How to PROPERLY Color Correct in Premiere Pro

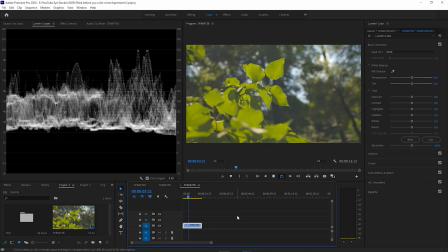4:08 Okay, the third example is with these leaves that are in focus and the blurred background with other trees behind,
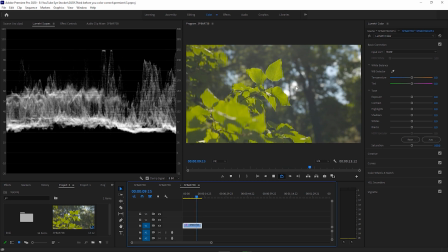4:15 but also the sky is visible and some white clouds between those branches.
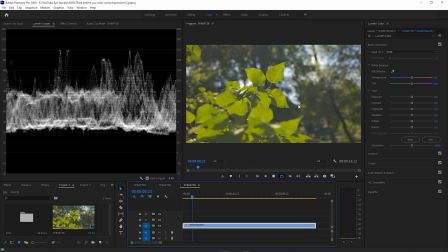4:20 So in this case, I will think again, look at the scopes and ask myself,
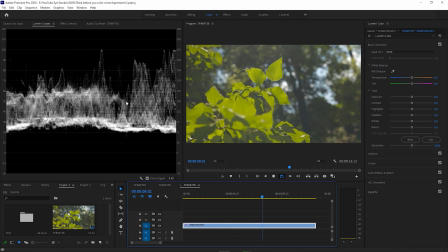4:25 do I have to push some pixels close to the 100 mark? And the answer is yes, because the clouds are supposed to be almost white.
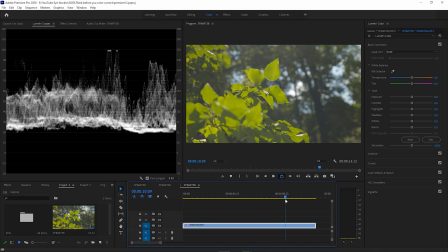4:34 It was a sunny day with a very bright light, and I want to create contrast while still maintaining a natural look. I tried to think back to the moment when I recorded this footage and then tried to replicate that look using the scopes and sliders.
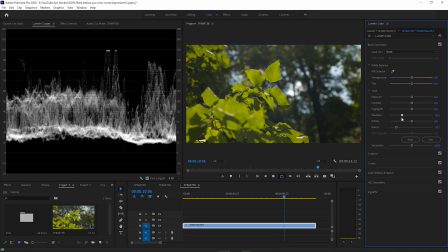4:50 I'm adjusting the blacks, the shadow slider, and then I only need to adjust the highlight slider to insert some more brightness in the scene. I am not touching the white slider because if I choose to push it to the right,
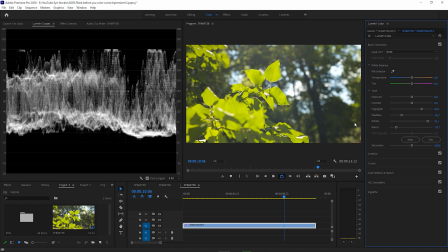5:03 you can see on the scopes on the left side of the screen that I start to see more and more pixels peaking in the highlights.
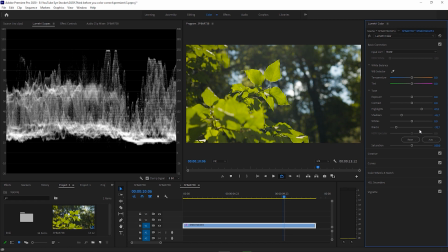5:11 And I want to avoid that. So I will bring this slider back to zero. Let's increase the contrast a bit more. And at this point, I really like it. Here is the before, a very washed out look if you want.
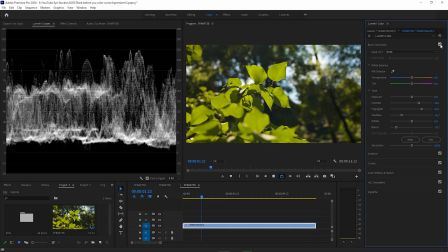5:24 And here is the after, a natural and pleasing scene. And now, after you learned how to color correct, I recommend you to watch this video next to me where I explain how to color grade your footage to obtain a more cinematic look. So, thank you so much for watching. I'm Chris, and see you in the next video.